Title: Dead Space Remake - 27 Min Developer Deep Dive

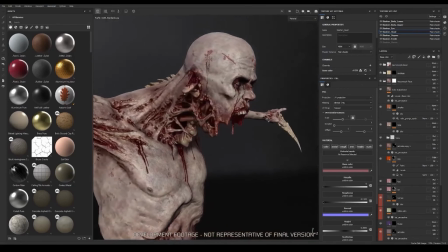20:48 Thank you for watching. I hope you enjoyed seeing the Isaac suit and the slasher work in progress.
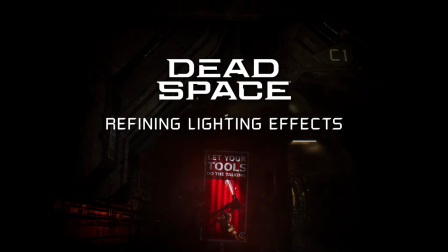20:54 Hello, my name is Mike Yeomans and I'm a lighting lead here at Motiv. Today, Today my teammates and I are going to talk a bit about the lighting on Dead Space Remake. First of all, we're going to talk about how we are recreating the fantastic lighting design of Dead Space 1,
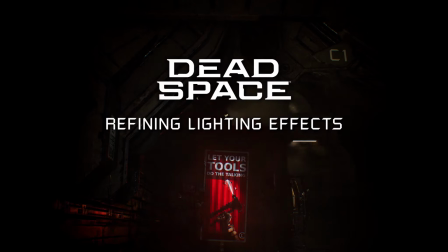21:08 we'll follow up with our lighting process and advances in real-time lighting, and lastly we'll show you how we create an immersive sense of atmosphere,
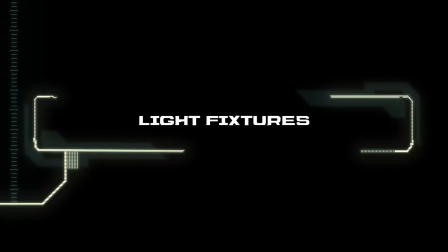21:16 which is an important visual pillar for us. Dead Space had iconic design down to the last detail, and the lighting fixtures weren't left out of this equation.
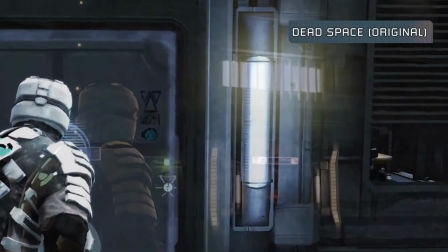21:25 They just felt unique and that they fit into the design of the ship perfectly.
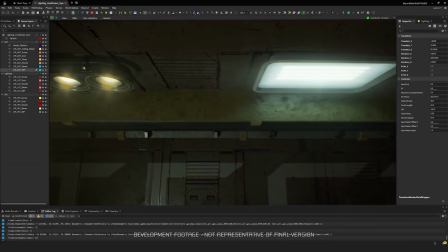21:29 We have reimagined the lighting design of the Ishimura and Valor, staying true to the originals while creating additional fixtures that fit into this established direction.
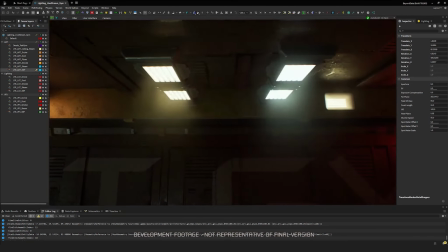21:39 The fixture design feels modern while the bulb technology feels grounded in the present day.
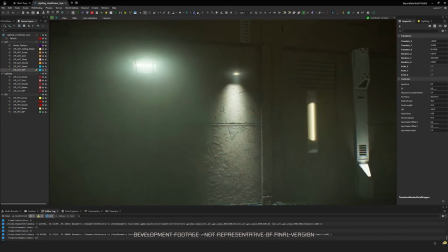21:44 We are creating the illusion of depth in our fixtures so you can see the inner workings of the bulb beyond the glass using emissive shaders with a parallax effect. effect.
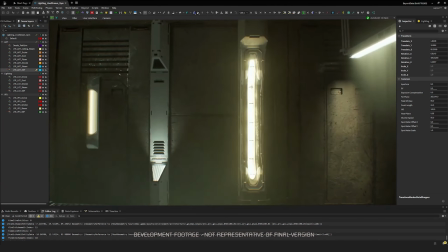21:53 The brightness of the fixture respects the intensities of their real-world counterparts and our lighting system
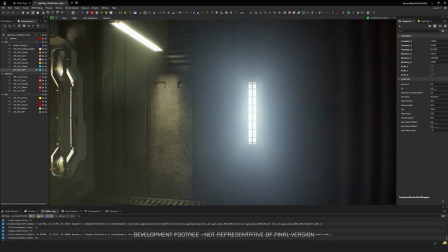21:58 uses the surface area of our emissive surfaces to determine how bright the bulbs get.
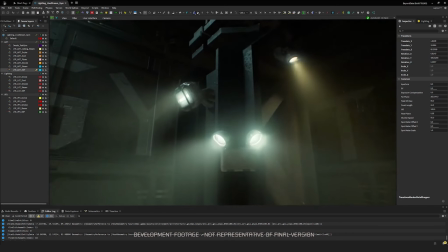22:04 Our volumetric lighting creates realistic cones of light that are unique to each fixture design, so we get really interesting shards of light with a hint of color.
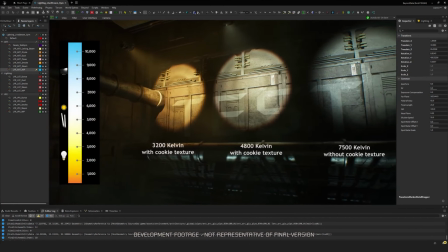22:13 Much like in the real world, we use Kelvin temperature to determine the hue of our lights, so once again they feel familiar to what you would expect in real life.
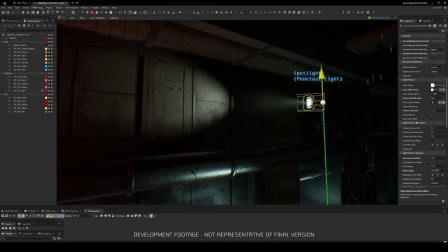22:22 Area lights were previously reserved mostly for cinematics due to their increased performance cost.
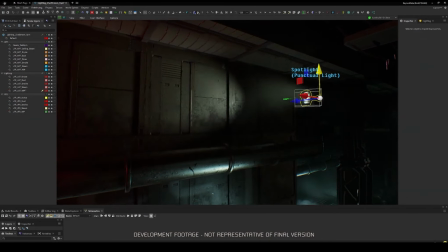22:27 We are using them more extensively in Dead Space Remake as they help to create convincing specular shapes,
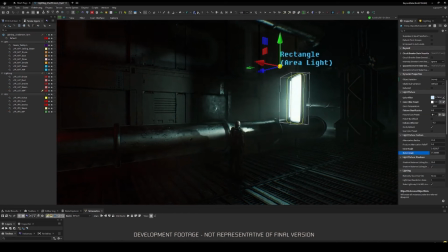22:33 diffused lighting and shadows, and a more accurate volumetric shape. Simply put, they have lighting qualities that standard spotlights just can't achieve.
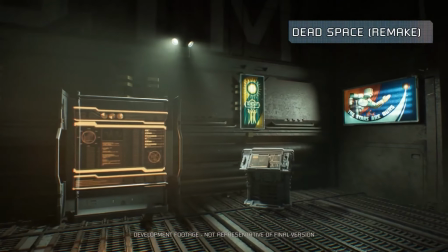22:42 Area lights make the most sense for rectangular looking light fixtures such as signage. It would have been and hard to reproduce the lighting from these types of sources with more punctual lights.
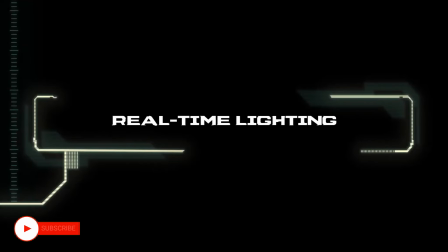22:52 Hi, my name is Mathieu Thetrault and I'm a senior lighting artist on Dead Space Remake.
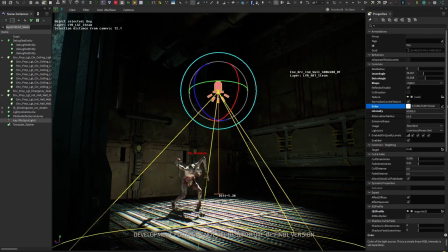22:57 Our lighting artists are able to craft the lighting in real time and control exactly how much indirect light, or global illumination, is bouncing around the scene.
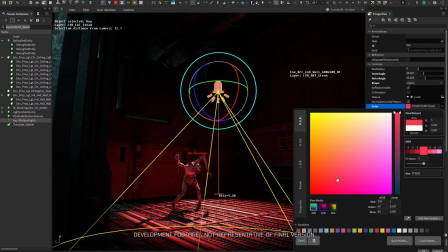23:07 In previous games, we had to do offline calculations to pre-compute lighting and apply it to geometry in the form of light maps.
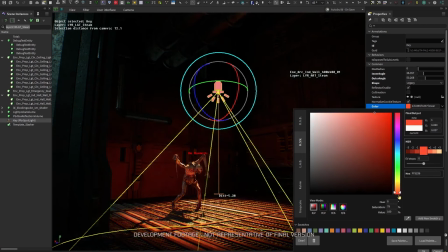23:14 This was time-consuming for artists and will limit any drastic lighting changes.
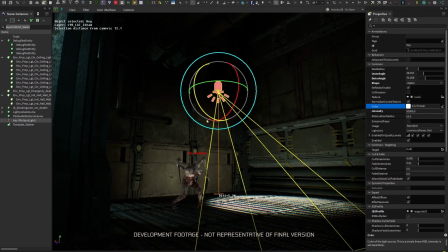23:19 Our remake is using a new GPU probe system which allows real-time approximation of enduric light.
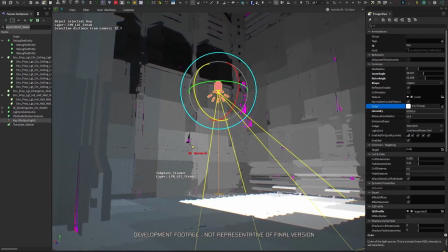23:26 Artists can get direct feedback from the change and can better match the amazing concept art.
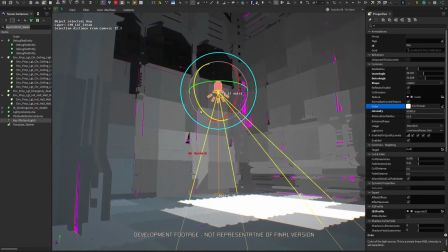23:31 Our tools allow lighting artists to visualize individual lighting passes and material properties to isolate issues and iterate on quality.
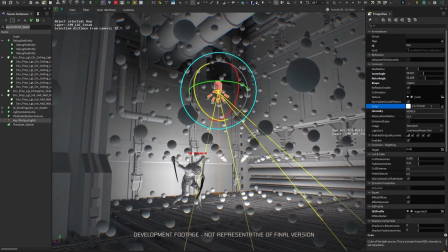23:40 As each light is activated and dialed in, we can see the bounce lighting react in real time.
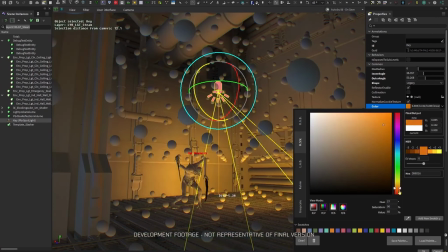23:46 This approach was essential to ensure we can accommodate all drastic lighting changes that occur in real time in front of the player.
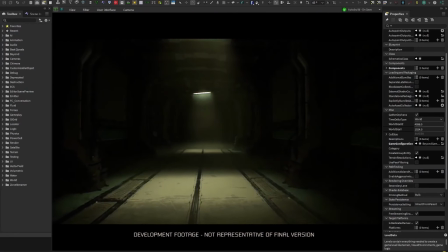23:54 Scary lighting changes, quarantine,
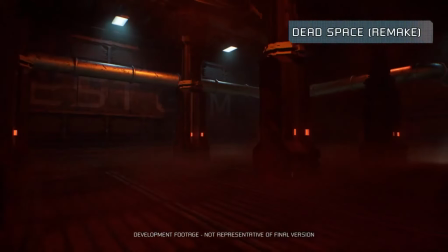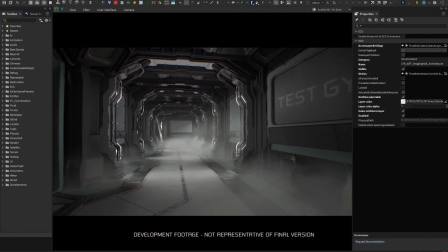24:08 light flickering. We place fixture in the ship much like it would have been assembled in a shipyard.
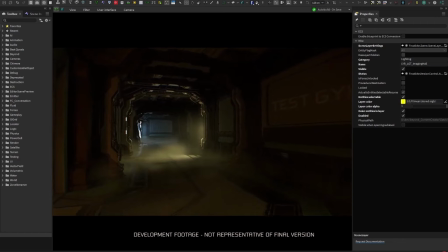24:16 Then we'd give an area a distinct character by changing the behavior and sitting on each fixture instance. This allows each area to have its own sneeze removed, ambience, and level of horror.
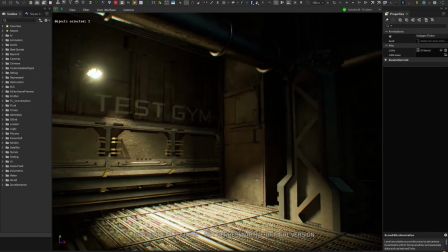24:29 We focus on developing credible light behavior, such as flickering, that is specific to different types of light, from fluorescent to incandescent and allergen.
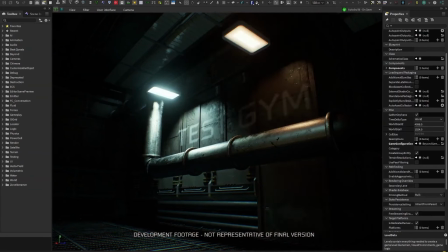24:39 Imagine an old fluorescence light tube constantly flickering while trying to turn on.
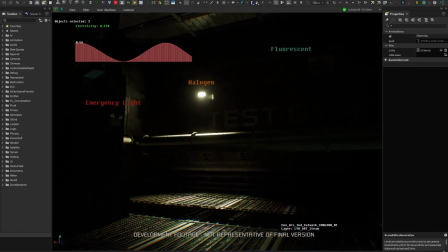24:44 In this video, we can see how the electrical current is driving the behavior of different fixture technology,
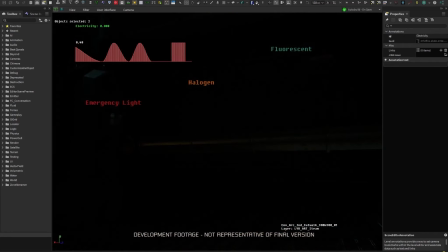24:51 from fluorescent to incandescent.